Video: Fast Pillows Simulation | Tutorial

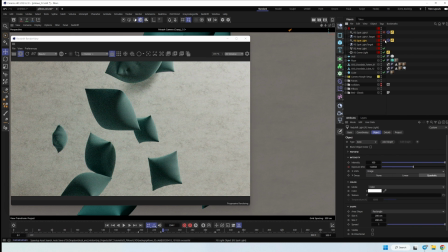[24:59]
Let me turn on.
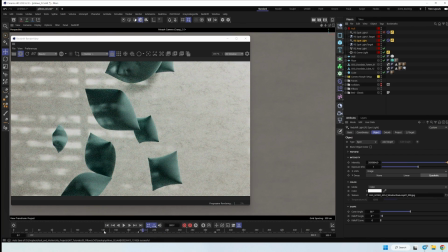[25:04]
Okay, it's light source with Goba texture.
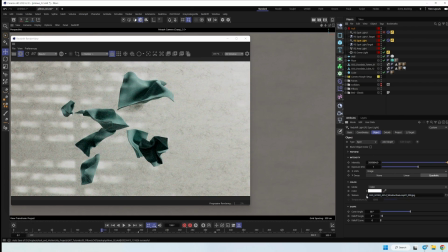[25:10]
I added this Goba texture here with window and tree. This texture animated, so we have simple like tree animation in shadows and more details on background and on our pillows.
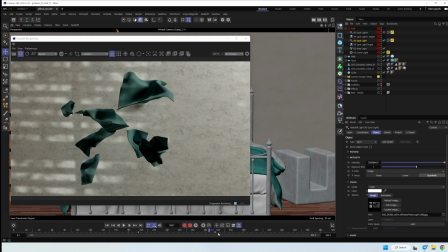[25:26]
And second light we can see on this part.
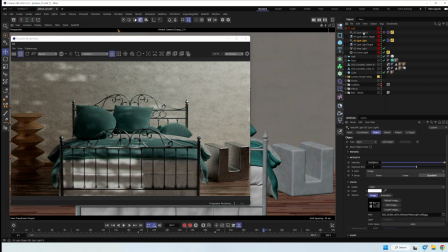[25:37]
It's the same spotlight with Goba texture, but we have different texture like this tree on this area to add more details on the right side.
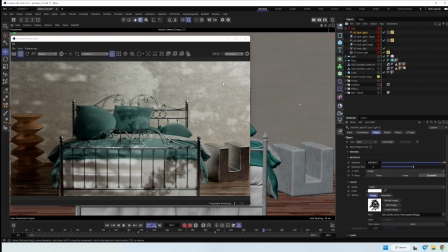[25:49]
And that's all for lighting.
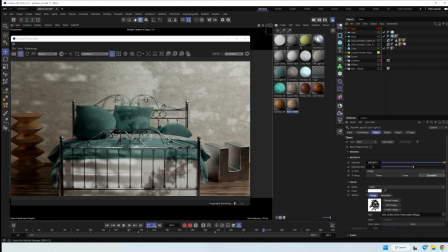[25:53]
But for texturing, nothing complex too, because I just added metal. If I remember correctly, this is it's aluminum texture, and this is some gloss texture, simple wood texture.
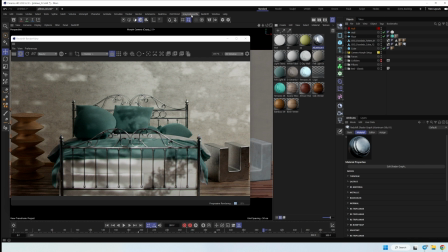[26:11]
I'm using Grayscale Gorilla Plus library to fast texturing.
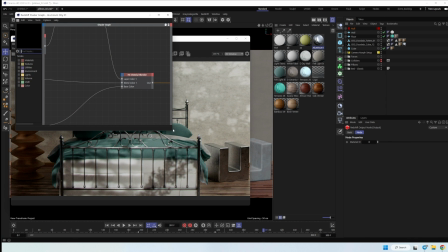[26:16]
I can show you texture setup.
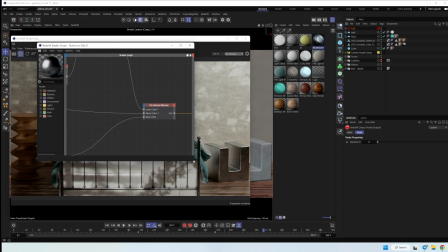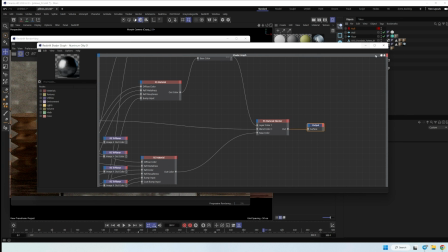[26:24]
So it's just some textures with triplanar. You can recreate your own, or it's pretty simple texturing.
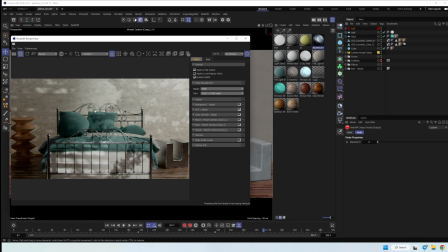[26:36]
Also for rendering setting, I'm using LUT. Let me show you it without LUT. And this is with LUT. It's just simple color grading. I just like how it's looking, so I'm usually using this one.
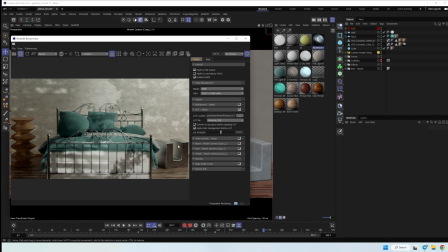[26:56]
And you can add the same in After Effects after rendering, it's not a problem.
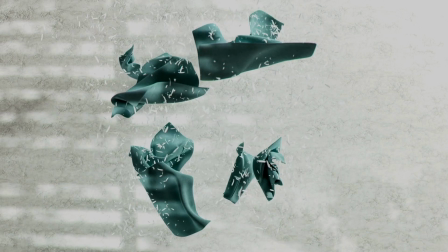[27:03]
And that's all. Thanks for watching, guys.
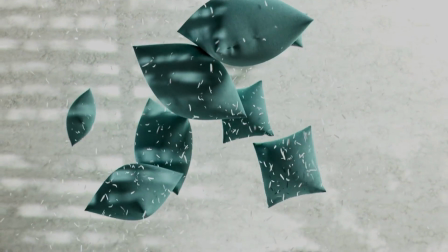[27:05]
Let me know in comments if you would like to see more tutorials with close dynamics or maybe with some more graphics, particles.
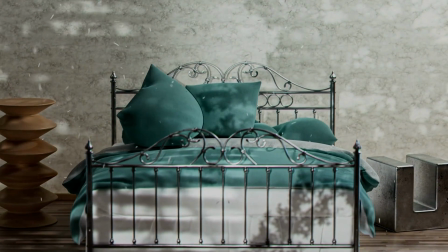[27:13]
Cheers!